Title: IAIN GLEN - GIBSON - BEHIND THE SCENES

It is both a challenge but also a gift, because it's very intense with the wind machines and everything going on.
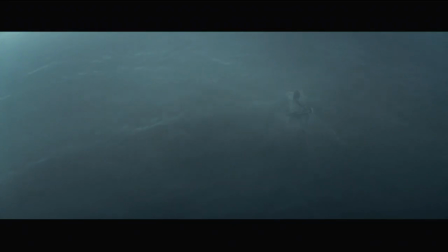8:26 Elements are such an important part of the movie. Water, with fog, the wind. And that, I think, helped the performances to make them more authentic and to make the audience get the
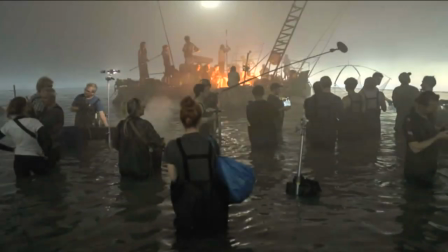8:39 feeling of this physicality by having at least these elements for real and not just standing in front of a green screen.
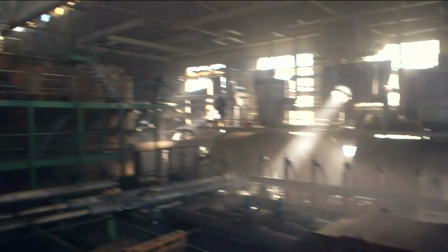8:45 It's so helpful when you have a set that is 360 degrees. You can play with everything.
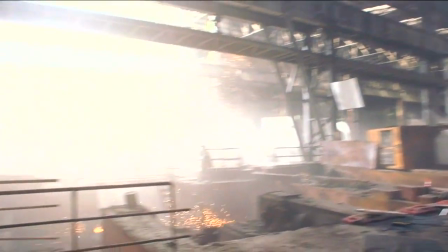8:50 And this is massively helpful to get into a mood of like, okay, the world is going down.
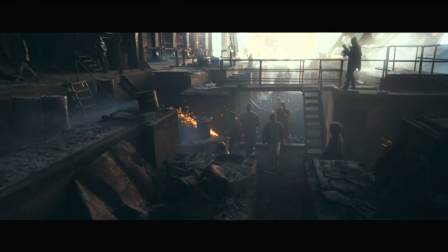8:56 We really have to find a solution. Can you get that red case?
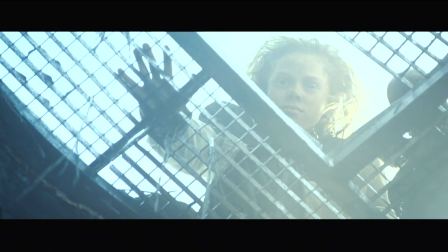9:01 The boy has it. Can you get it for him? Do you understand what I'm saying?
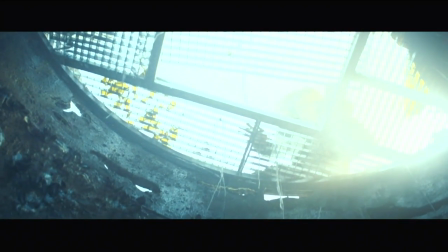9:06 Like, when she lands on Earth and she encounters the Muds, she doesn't speak their language.
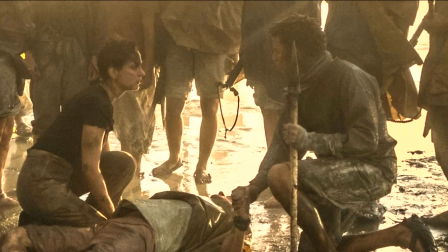9:12 She's a fish out of water.
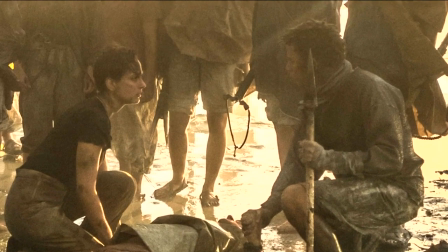9:13 When writing, we were making our research on what could possibly be a language that survivors in 200 years on Earth could speak.
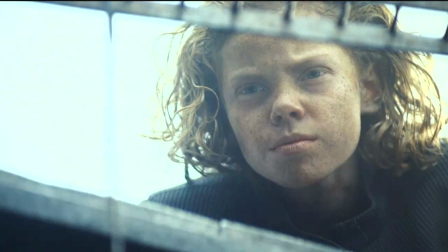9:21 The result of this research was that most likely would be a mixture of English, German, Dutch, some French elements.
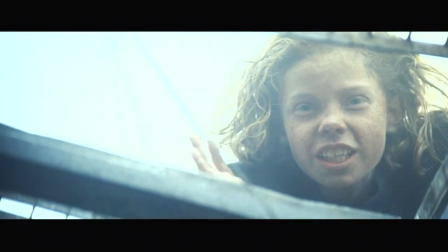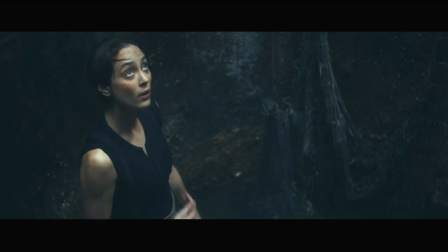9:36 Oh, where am I from?
We worked with a linguist, Daniel Liddon, who then helped us to create that own language that actually works,
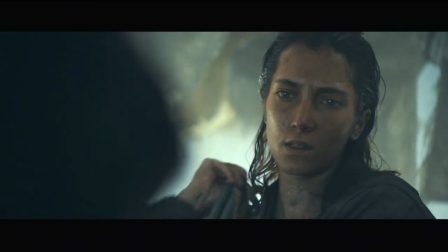9:45 and started working with the actors on how to pronounce the words.
I'm sorry, Khahar.
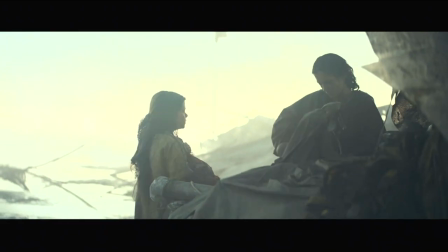9:50 I spent a lot of time working with a dialogue coach and just getting the language in my body so I wouldn't have to think about it before saying a line so I could just be present in the scenes.
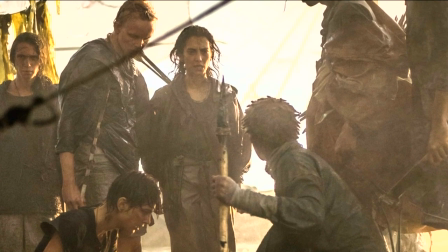10:01 That was one of the hardest parts for me. But once I got into it, I loved the language.
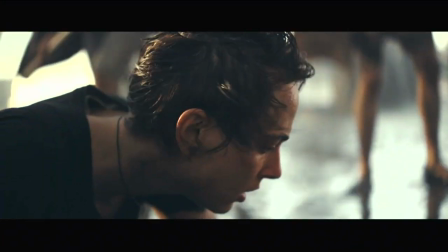10:06 Kiknaoka. Hear them.
That's also what's strong about the performances is that you didn't know what they were saying, but you still would understand their intentions and what they wanted and their objectives. But there's a universal language, which is survival.
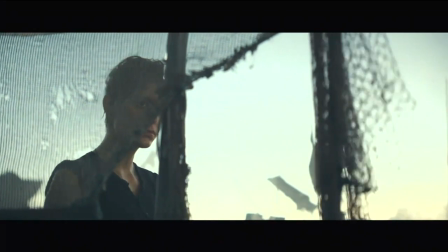10:29 Myla!
And Narvik and Blake are going through similar issues, which is connection and family.
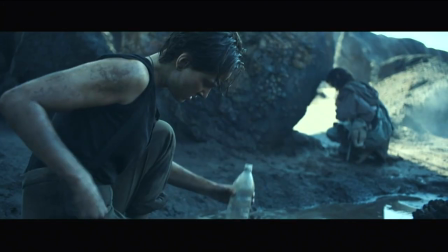10:37 Myla, she's your sister? Daughter.
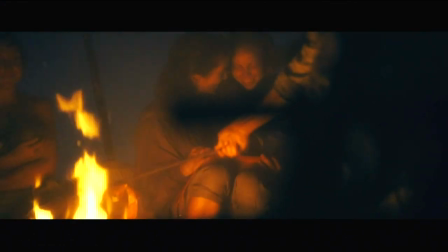10:42 Narvik is one of the Mud people, and she's a young mother who has a daughter called Myla, and her daughter gets taken away from her.
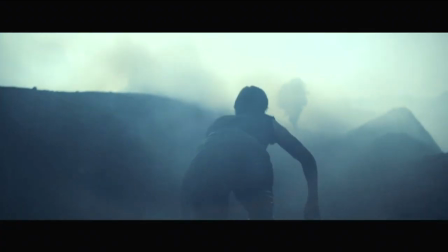10:51 And Blake has this journey together with her where she tries to find her daughter.
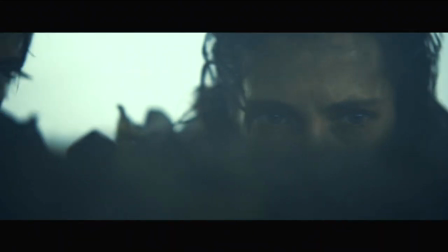10:56 Narvik doesn't trust Blake in the beginning, but then they soon realize that they can help each other. Blake is coming from a planet where there are no children anymore, obviously, and she comes to Earth and for the first time sees children and babies again.
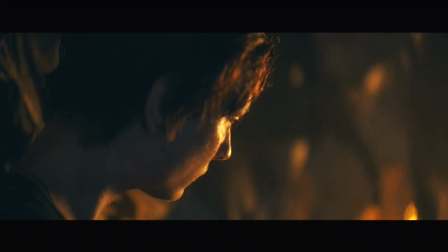11:11 So they represent emotions that Blake learned to suppress.
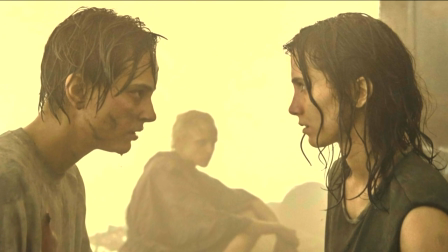11:15 What I loved about these two female characters is that they can empower each other. And that's really how I felt with Sarah Sophie Bustina, who plays Narvik, she's a wonderful woman and beautiful actress.
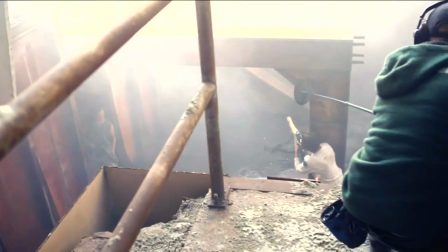11:30 And we really had each other's back when we were shooting.
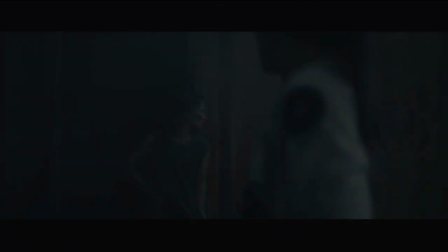11:34 All the scenes that we had together, that female dynamic is empowering and inspiring.
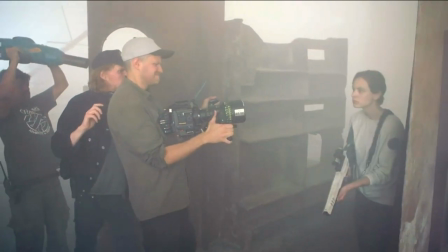11:39 We didn't fake it.
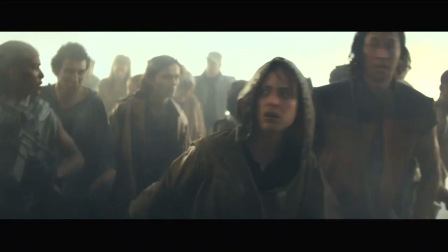11:45 You come.
Blake then learns on her journey that there's another force, which we call the Raiders.
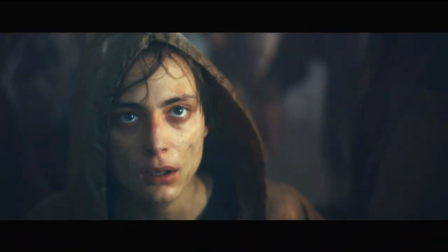11:53 The Raiders are some kind of army, and actually one of the astronauts of the first mission, one of her own people,
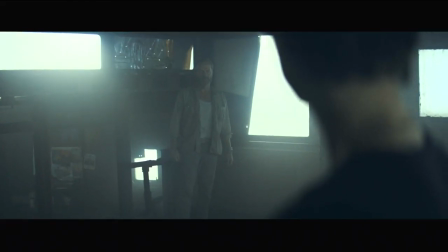11:59 is the leading force behind this organized group of the Raiders.
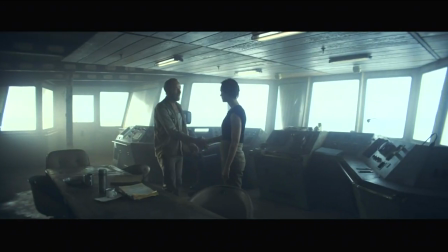12:05 Welcome. We waited so long.
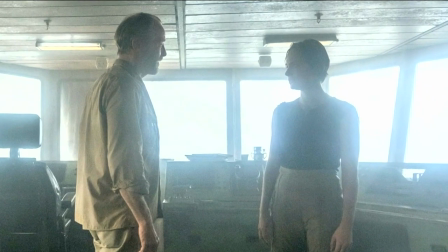12:09 When Blake first meets Gibson, she doesn't really know what to think, but he represents her former life on Kepler, and they can work together. So she really believed that she can trust him and they can team up.
Stand up.
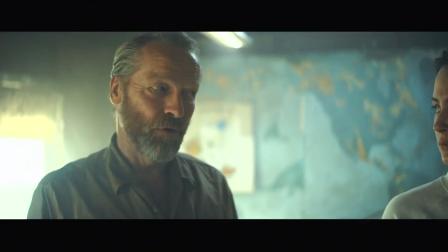12:23 They waited a long time to perform for a Kepler.